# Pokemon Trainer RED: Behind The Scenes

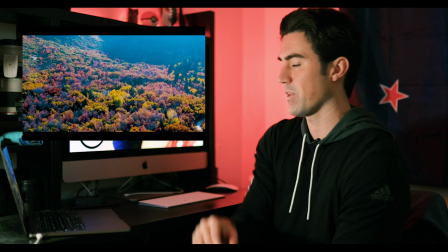(10:33)
obviously my logo hmm got to tie that in somehow okay so
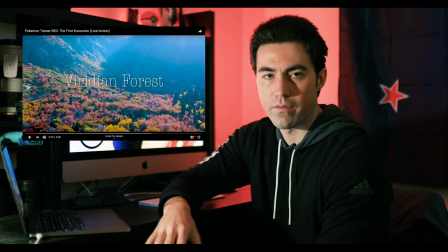(10:38)
the opening shot I wanted it to be very obvious and very majestic and
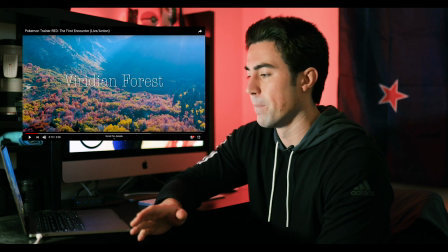(10:42)
so this is actually a drone shot so when we're actually at location I brought my drone and I flew it but I didn't really get the drone shots
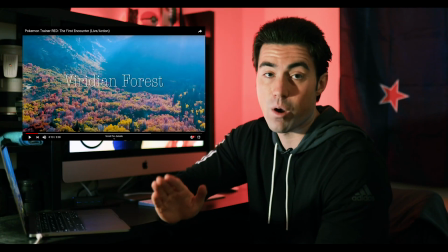(10:51)
of the colors I wanted and so just as an FYI we actually filmed this in
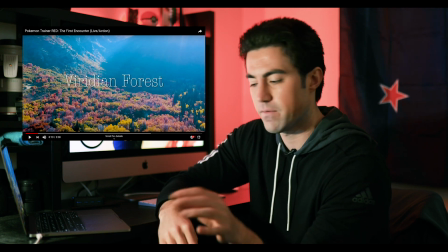(10:57)
the fall time and I live in Utah and that's where this
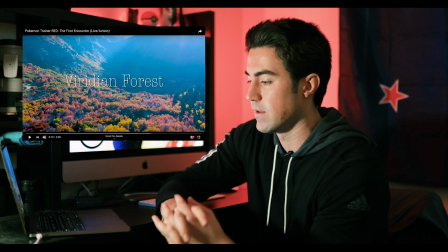(11:02)
was filmed and based at and the fall colors you know when all the trees start turning orange and yellow man they're so vibrant but this opening
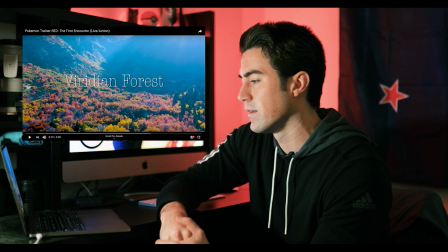(11:11)
shot I didn't get the colors that I wanted and the look that I wanted when we were actually filming.
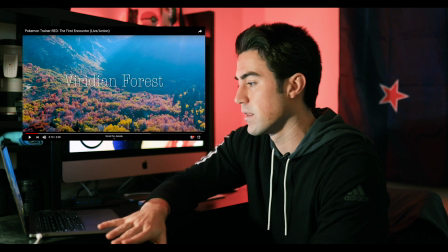(11:17)
So I actually used a drone shot that I captured a
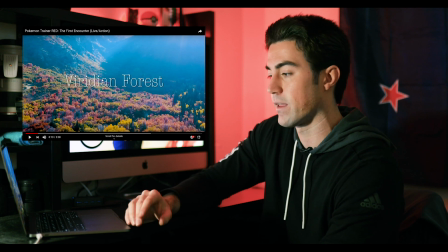(11:21)
year before this and it seemed to work and since it was the same time of the year it meshed pretty well.
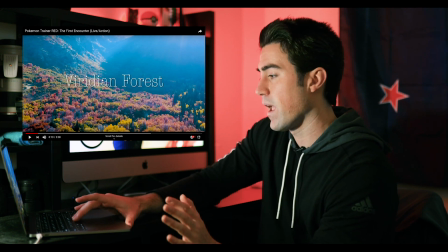(11:26)
But as you can see, super vibrant. And this opening shot, again,
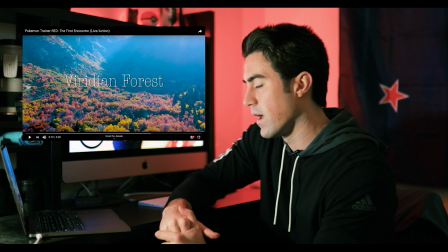(11:31)
the world of Pokemon is super colorful and I wanted to push the colors as far as I could and
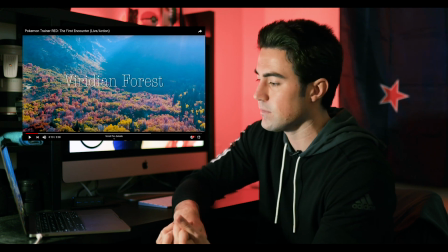(11:39)
that's why I chose to film this in this particular time of the year and I wanted everything to be super colorful and so that you'd really get a feel
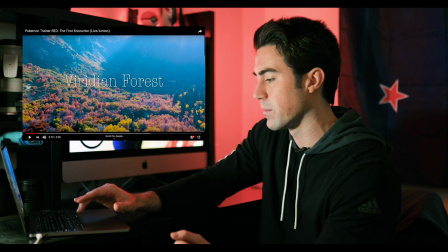(11:46)
and sense that you're actually in this world so yeah I'll shut up now for now never mind I'm gonna keep talking all right so
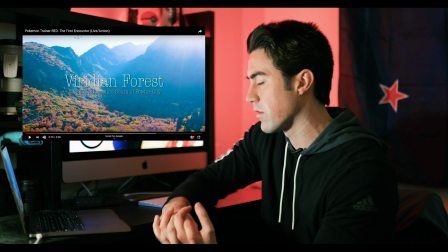(11:55)
4.82803 kilometers south of Pewter City I kind of did some
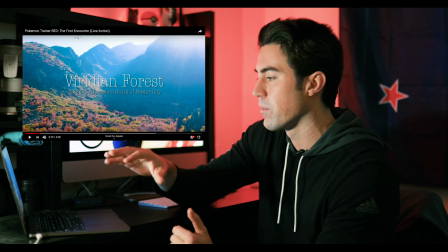(12:00)
math on that but obviously we're you know if you're familiar with the games Viridian Forest is prior
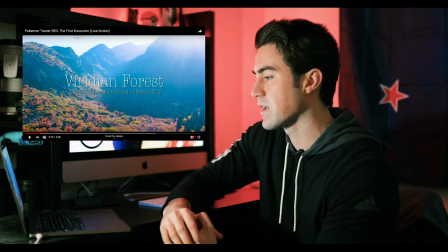(12:05)
to getting to Viridian City so I just kind of went with the distance that somewhat made sense
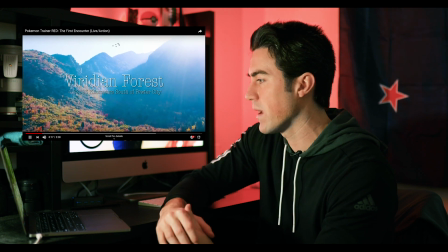(12:13)
so yeah those birds up there are animated they're not real okay again I talked earlier about some
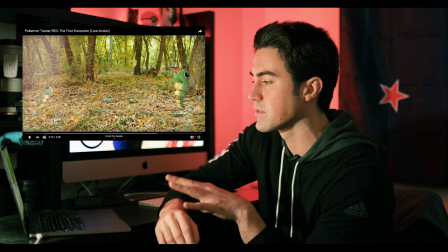(12:21)
of the 3d models that we use so all the 3d models that you see I had permission from
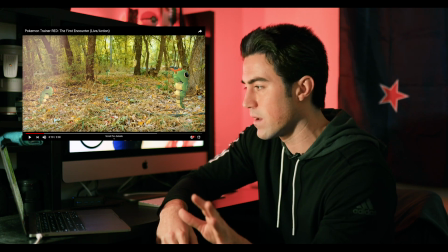(12:26)
the youtubers okay so I just want to stress that I as a creator would want if somebody used
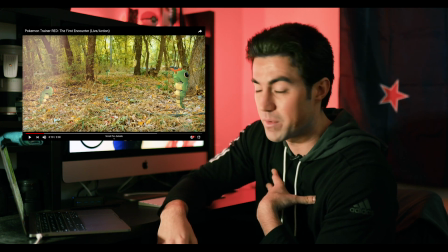(12:33)
my content I would want them to ask and have permission and so I wanted to make sure that I did that for these creators as well.
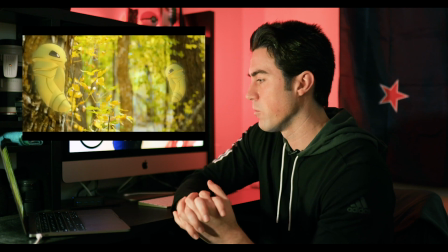(12:42)
So you got some Caterpie, Weedle, Rattata.
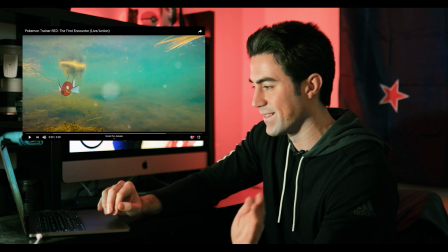(12:50)
I know you can't catch Magikarp in Viridian Forest okay in the games but obviously there's gonna be pawns and stuff
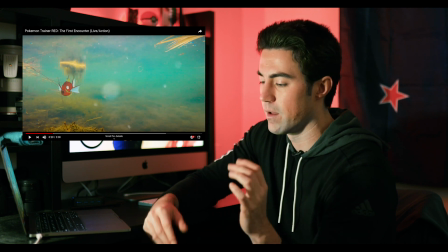(12:58)
in the Viridian Forest and you see that in the anime as well so and of course you got to include Magikarp.
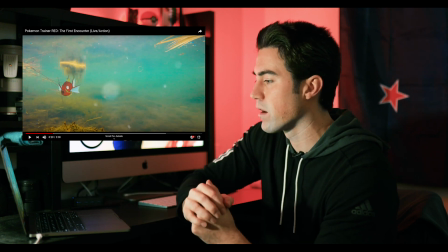(13:05)
So this shot actually when I place this 3d model and I wanted it to look kind of foggy so I
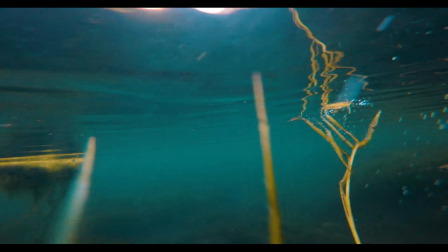(13:11)
so I put Magikarp on top I cut the green screen out and I put Magikarp on top
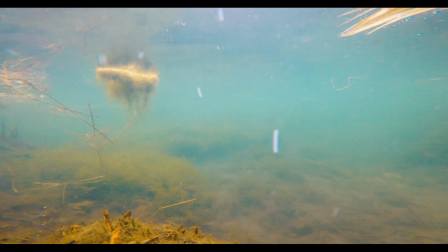(13:16)
of this underwater shot that you see here that I filmed with a GoPro and then
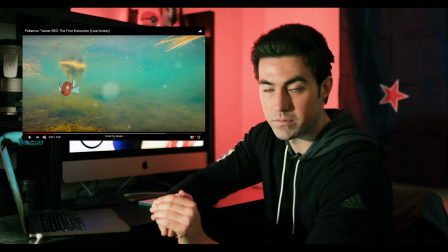(13:20)
I took another layout of that same shot and then I just turned down the opacity
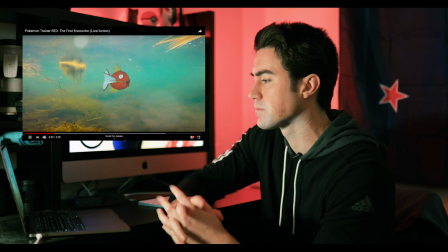(13:26)
and laid it on top so it looked kind of murky and foggy more believable obviously fake Pidgey.
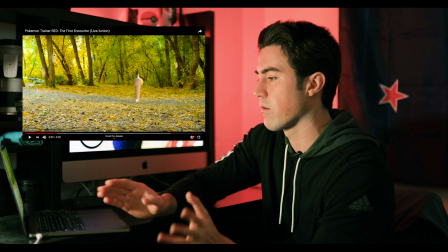(13:34)
You see a Weedle, some Kakuna in the background. A lot of people would probably miss this because it happens so fast.
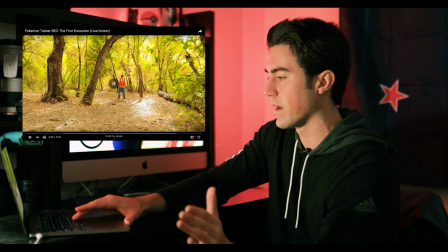(13:44)
All right, this is the shot that I wanted to get. And that's the reveal shot.
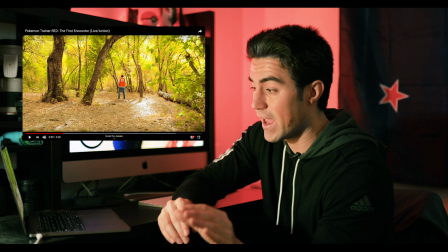(13:50)
And so technology is so good. So I actually had Tandon. He was on one of my gimbals.
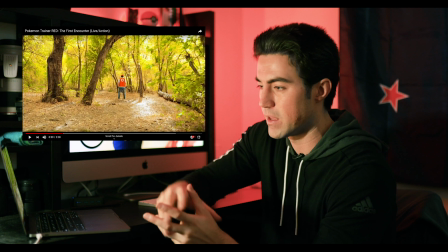(13:56)
It's kind of a filmmaking tool that you mount your camera onto.